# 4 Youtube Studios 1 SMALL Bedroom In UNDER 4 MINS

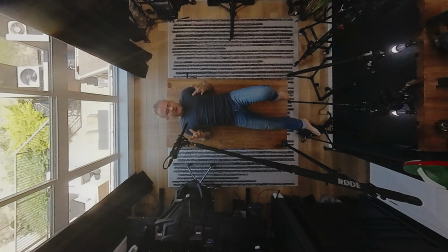0:00 This is a small bedroom, but I want to show you how I quickly turned it into 4 different YouTube sets.
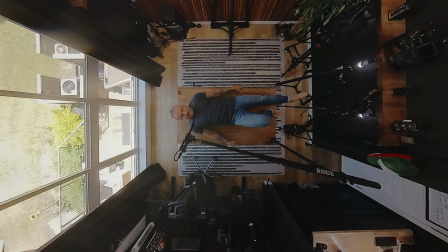0:06 First, I'm gonna get up and try not to break this table. Please don't break. God. Because let's be honest, as solo creators, we don't usually have a lot of space. We definitely don't have a lot of time, but we still want some versatility, or at least I do.
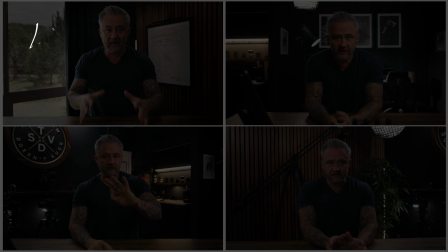0:20 Okay, so there are a few different concerns that I need to address in this video. 1, how do we maximize the floor space because it's a small room?
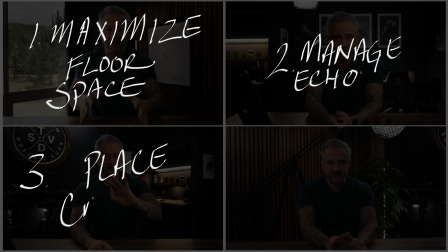0:27 2, how do we manage echo? 3, how do we choose the actual set? Where do we put the camera and why? And 4, how do we deal with lighting so that we can quickly change between each set?
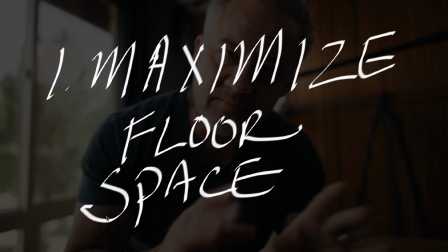0:38 Okay, so with that said, let's talk about the footprint.
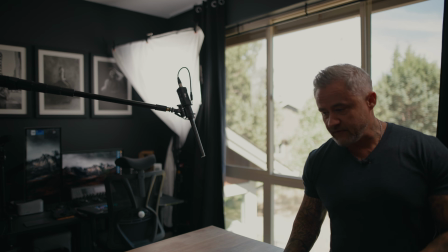0:41 Okay, so the main way that I deal with a small footprint or floor plan is that everything that is important is on rollers.
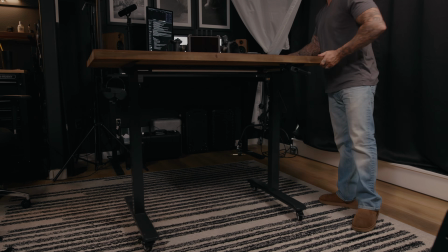0:48 So this table, for instance, can roll around. I also know that I'm gonna be using this particular key light.
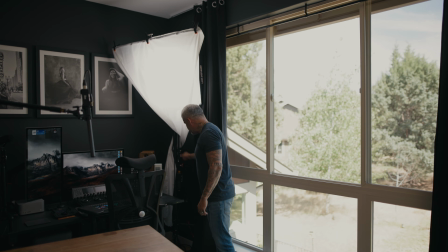0:55 It's one of the few things that I'm gonna move around. So it too is on rollers.
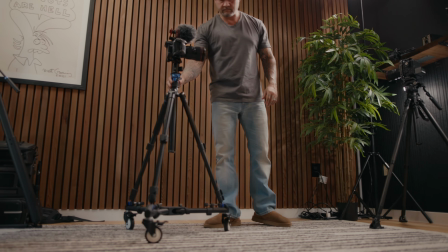1:01 I also have important tripods. So I've got a couple that are at specific heights that are on rollers.
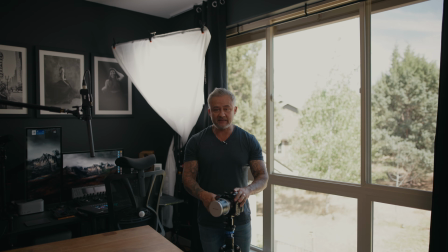1:07 So I can push these around very quickly and get them into place. And they're at different specific heights.
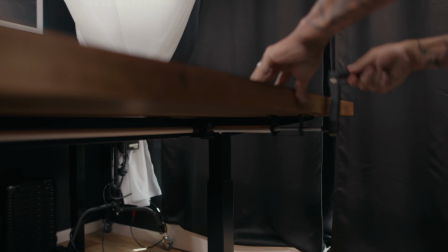1:13 So this table moves up and down. And sometimes I might want to sit at it. Sometimes I like to stand at it. So depending on if I'm sitting or standing, I have a tripod that's set up at the level that it needs to be at specifically for that particular scenario. But having things on rollers or everything that needs to be moved on rollers
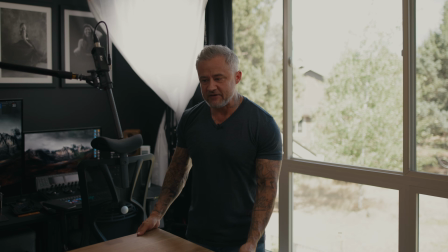1:32 saves a ton of time because this doesn't have to stay in the middle of the room, right? I can move this over here and now I have all of this space in the room, in the middle of the room, that I could create a different set. Okay, when it comes to echo, that is a very real thing. So there's a few things that I've done in this room to specifically try to minimize the echo as much as possible. Thankfully, with today's editing software, noise control in general is really strong. We still want to minimize as much as we can while shooting so that we don't have to deal with all that in post. So what I did is, first of all, we've got laminates, kind of like hardwood floors in here.
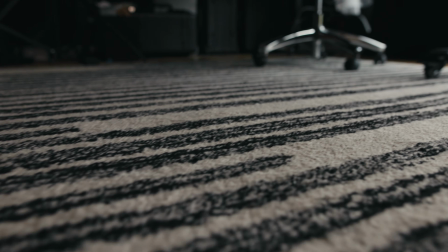2:08 So I threw a little rug in here. Now, ideally the rug would be a little bit higher pile because that would control the echo better, but this works fine for me. I also installed these panels myself on the wall. These are actually not technically soundproofing or deadening panels. You can find a lot of that stuff online. But for me, I just went to the local wood shop and had them cut down a bunch of pieces of wood, and then I just brad nailed them to the wall and threw a little piece of felt behind it to kind of help dampen some of it. And I do think that it controls the echo on some level pretty well. I also threw these actual sound deadening panels over on this other wall. There's still some echo in the room, like the ceiling definitely has echo. These walls over here and this window have echoes. The window, I did put these lines right here on purpose. They do a great job of canceling out some of that echo, but also they cancel out any of the light. So if I do want to control the light more for any of these particular scenes, which we'll kind of get to in a second, that helps a ton. All right, now let's go through each set.
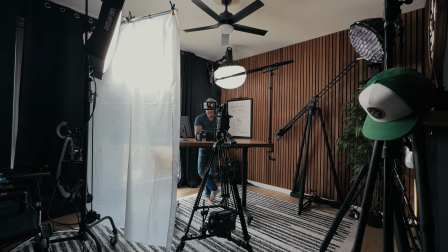3:10 I'll explain why I have that set up the way I do and how I have it set up so that I can move quickly between each one. Okay, so this is my set 1. As you can see on this one, I'm backed into a corner.
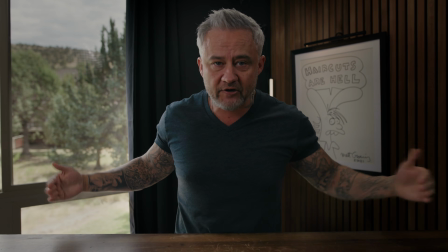3:22 I've got these lines right here that are kind of leading in towards me.
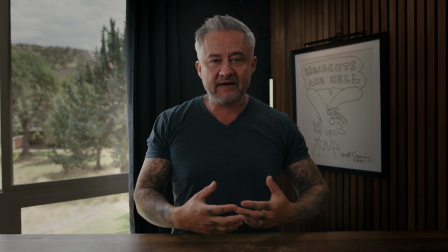3:25 Gives me a little bit of space, but I also have the window back here that allows me to kind of get a little bit more depth in the scene so I don't feel like I'm cramped up right against a wall,
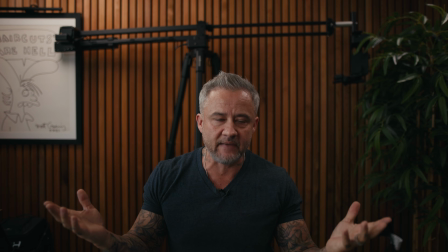3:34 right? It just feels very kind of flat and like it lacks any sort of dimension. Then as far as the lighting goes, it's really basic.
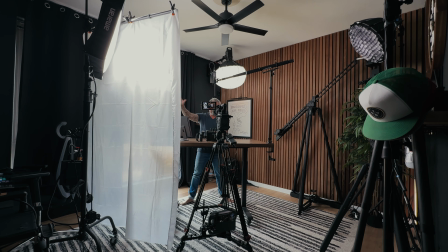3:41 I've got my key light that you saw me move over here, and that's on the same side as the windows so that it feels kind of motivated.
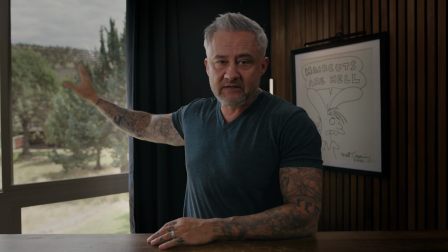3:47 I like things to feel kind of natural. So since I'm using these windows to give me depth, I want this key light right here,
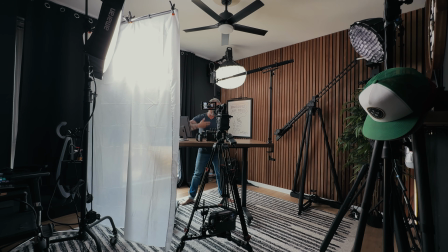3:54 and I need it to be bright enough to make it feel like all of that light is just kind of wrapping around me, and that is what's lighting me, not this.
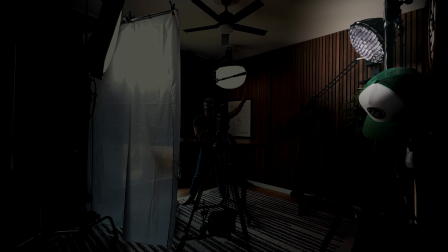4:01 But then over in this corner, right over here, I have this fill light up in the corner, and that's gonna allow me to kind of get a little bit of fill.
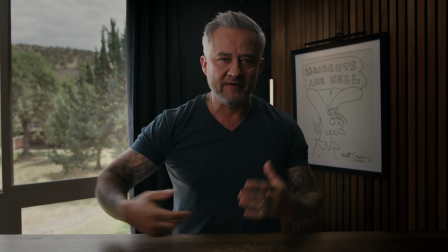4:09 So you can see, so when I turn that off, it gets very dark on this side.
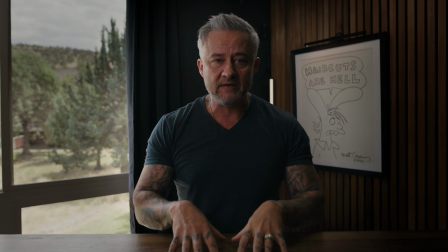4:13 Now, that's great for a lot of things, but for me, I've got 4 different sets that I'm gonna use,
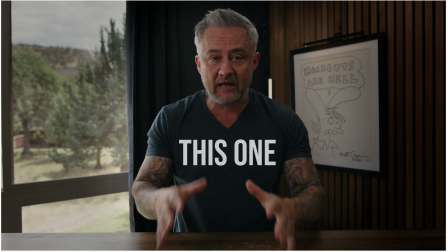4:19 and one of them specifically is for my other channel, which is a hair channel.
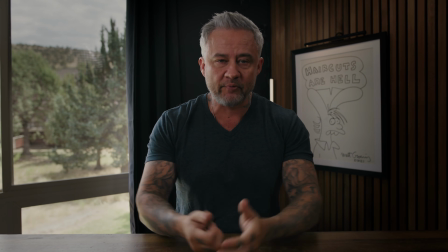4:24 So I have that over there to kind of give me a little bit more brightness so it doesn't feel quite as dramatic.
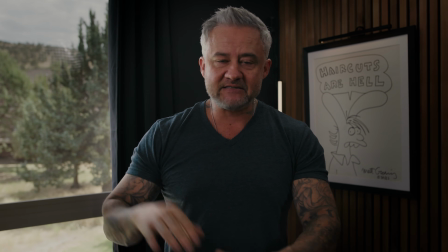4:29 But one of the things that saves me a ton of time with the lights is that they're all Amaran, except for this one light right above me.
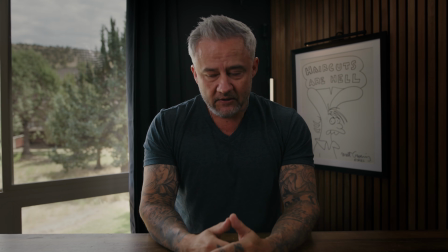4:37 That's actually an old Aperture 120D Mark II. So that is not controlled by the Amaran app.
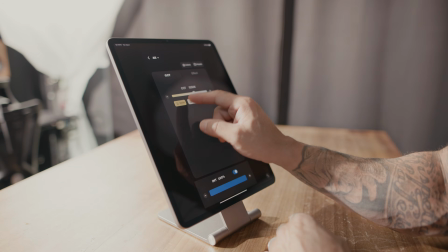4:44 So all of my other lights are actually controlled by this app. And one thing I want to show you about these lights too is this is a very big window, right?
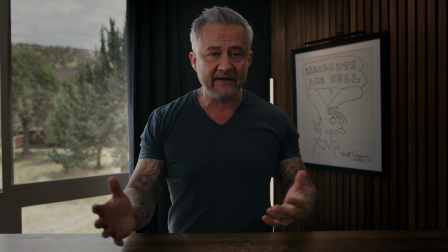4:51 And therefore it's letting in a lot of light. but I like to mimic that anyway.
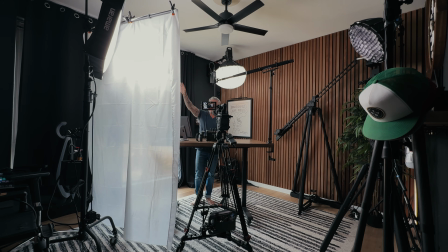4:55 And so what I did for a light over here is I actually used this really, really big sheet of diffusion here that I just got on Amazon. I think it was like 30 bucks. And I connected it up to this big f22 light.
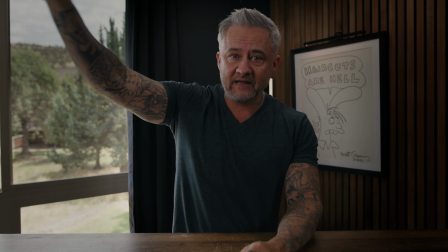5:08 So it's a really big source of light to begin with, which is already diffused.
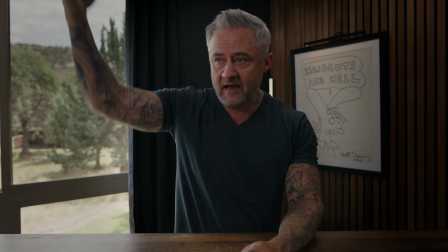5:13 And then it's being put through this other layer of diffusion that's really massive.
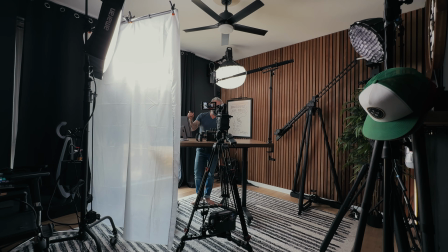5:18 And that allows me to get a much,
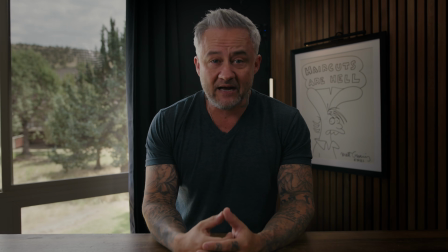5:20 much larger overall light source that makes it feel just a lot softer and kind of mimics these windows a little bit better.
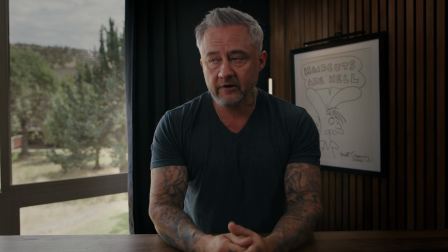5:27 That is one of my favorite things. It really makes everything quite soft. Okay, so now that we've got this space, let me show you scene 2, if you will.
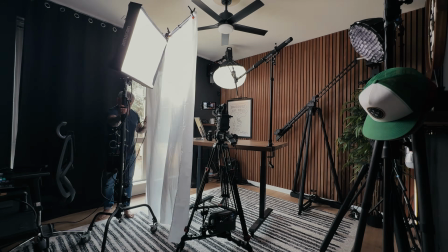5:36 We'll flip this around. I'll show you how fast we can get moved around. So this one actually took me exactly 2 minutes and 55 seconds to set up.
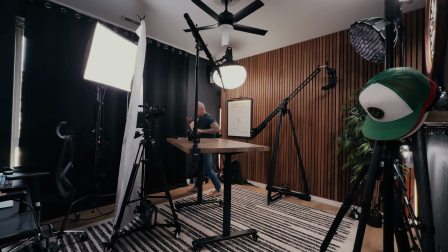5:43 And you can see that I'm still kind of fiddling with the lights a bit, so I really could have done this much faster.
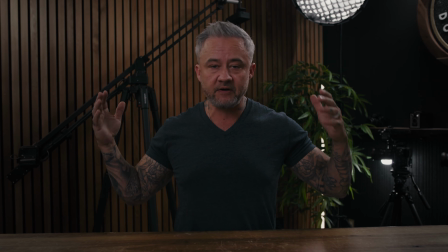5:47 Okay, now we have another set, right? And this one, I'm kind of doing the same thing. I'm pushed into a corner, so I'm shooting into the corner.
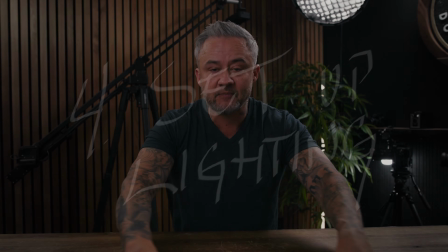5:54 But the thing that I've done here, and you'll notice this theme kind of all these sets, is every corner I have a light.
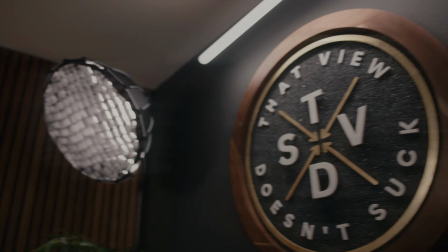6:02 So I've got a light right here. I've got a light right back here. I have a light over in this corner.
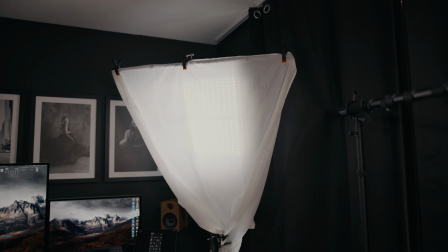6:07 And then I have this major key light that I can move around.
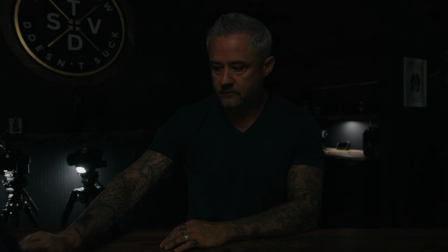6:09 And the reason for that is because it allows me to have a rim light, a fill light, and a key light, no matter how I turn the desk.
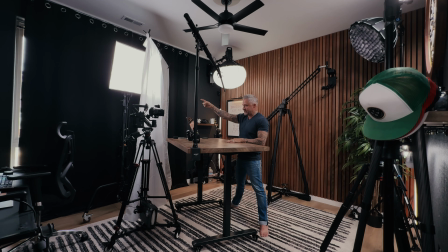6:17 So I don't have to set too much of that up. The key light is the only thing that I actually have to move typically, and I'll move that when I need to. But then you'll see when I turn this around, I could use this for a key light if I wanted to.
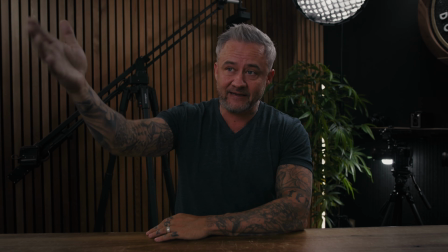6:29 I still have a tendency to use this because it's much bigger, and like I said before, I like that really soft source, but I could use this as well if I want to.
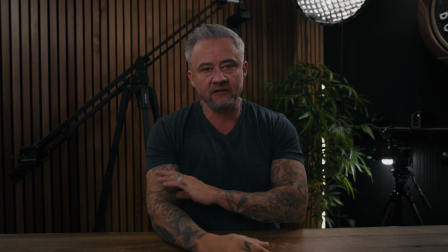6:37 So it just gives me options and makes things a lot faster. And then now let's move to another one.
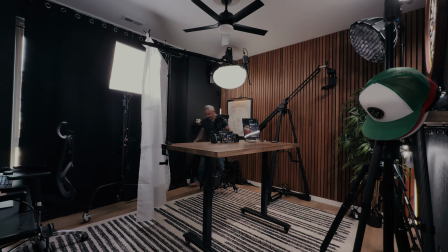6:42 So I'll show you how this happens. This one was actually a little bit quicker. It ended up only taking me 1 minute and 24 seconds to set up.
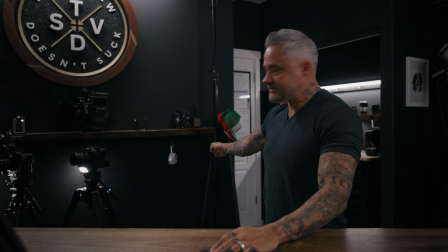6:48 Here we go, and that's another set. One thing I will say, these little aperture bulbs drive me absolutely nuts, constantly unconnected from Bluetooth.
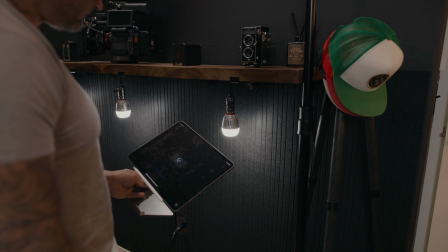6:57 So yeah, the amount of times that I have to reset the Bluetooth on this thing and reconnect it to this, every single time I use it, I feel like.
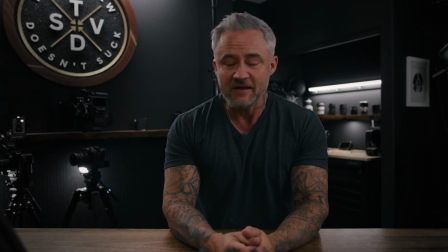7:04 And there's 3 of them, so that's fun. But, so here's a whole nother scene, right?
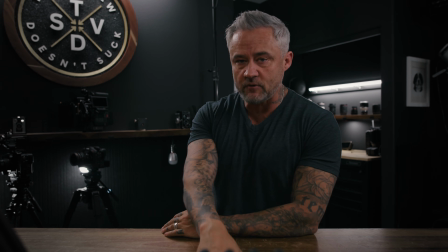7:10 With a lot of depth in the background. I like this one because there is so much depth.
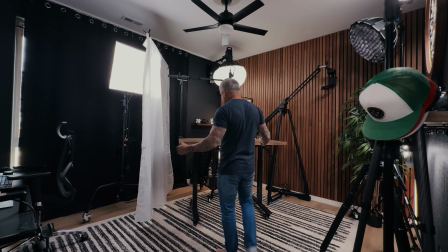7:15 Like I'm actually pushed against the other corner, so I have a lot of room to move, but it also makes it feel like the room's a lot bigger.
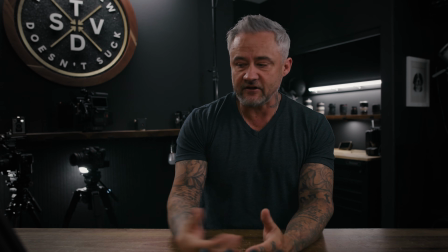7:22 This is probably one of my favorites. I also like that I can go in and play with the different hues.
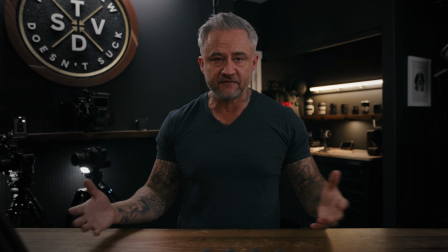7:27 Maybe I want something a little bit different in the background, right? Now all of a sudden we've got kind of a different feel. So there's 3, but let's show you an entirely different one.
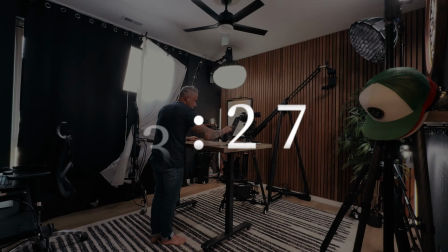7:35 Show you how quick we can move into this. Now this one actually took me 3 minutes and 27 seconds, but it's the first time I've ever set this particular setup.
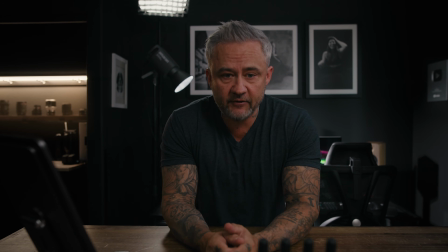7:43 Okay, and now we have a completely different background. I've got leading lines on this side again to kind of bring the eye over this way.
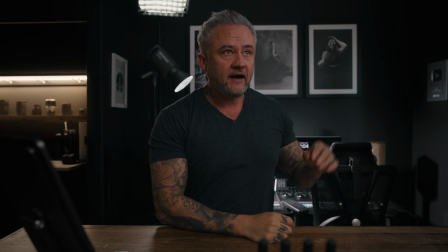7:50 I've got this as my rim light, but I also have this now that was a rim light before as a key light.
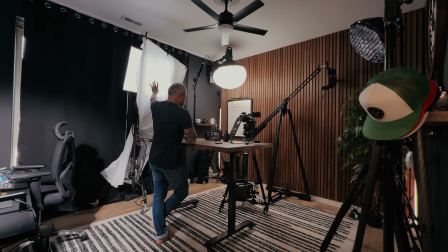7:58 And then it allows me to have this over here, my old key light, if I want a little bit of light on this side.
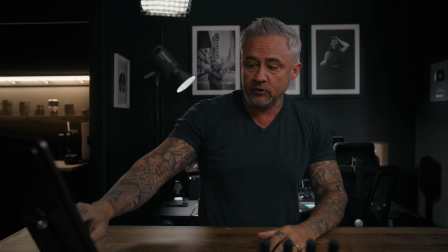8:02 And if I don't want that light on this side, if I want it to be a little bit more moody for some reason or whatever, right, I can just kind of take this off,
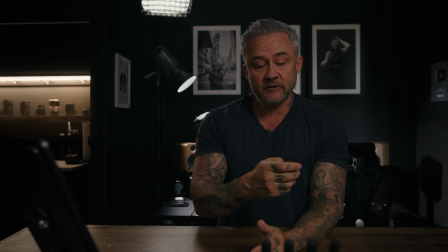8:09 turn this up a little bit, right?
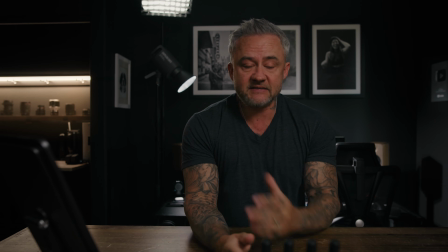8:13 And now I've got a little bit less of this light filling in on this corner.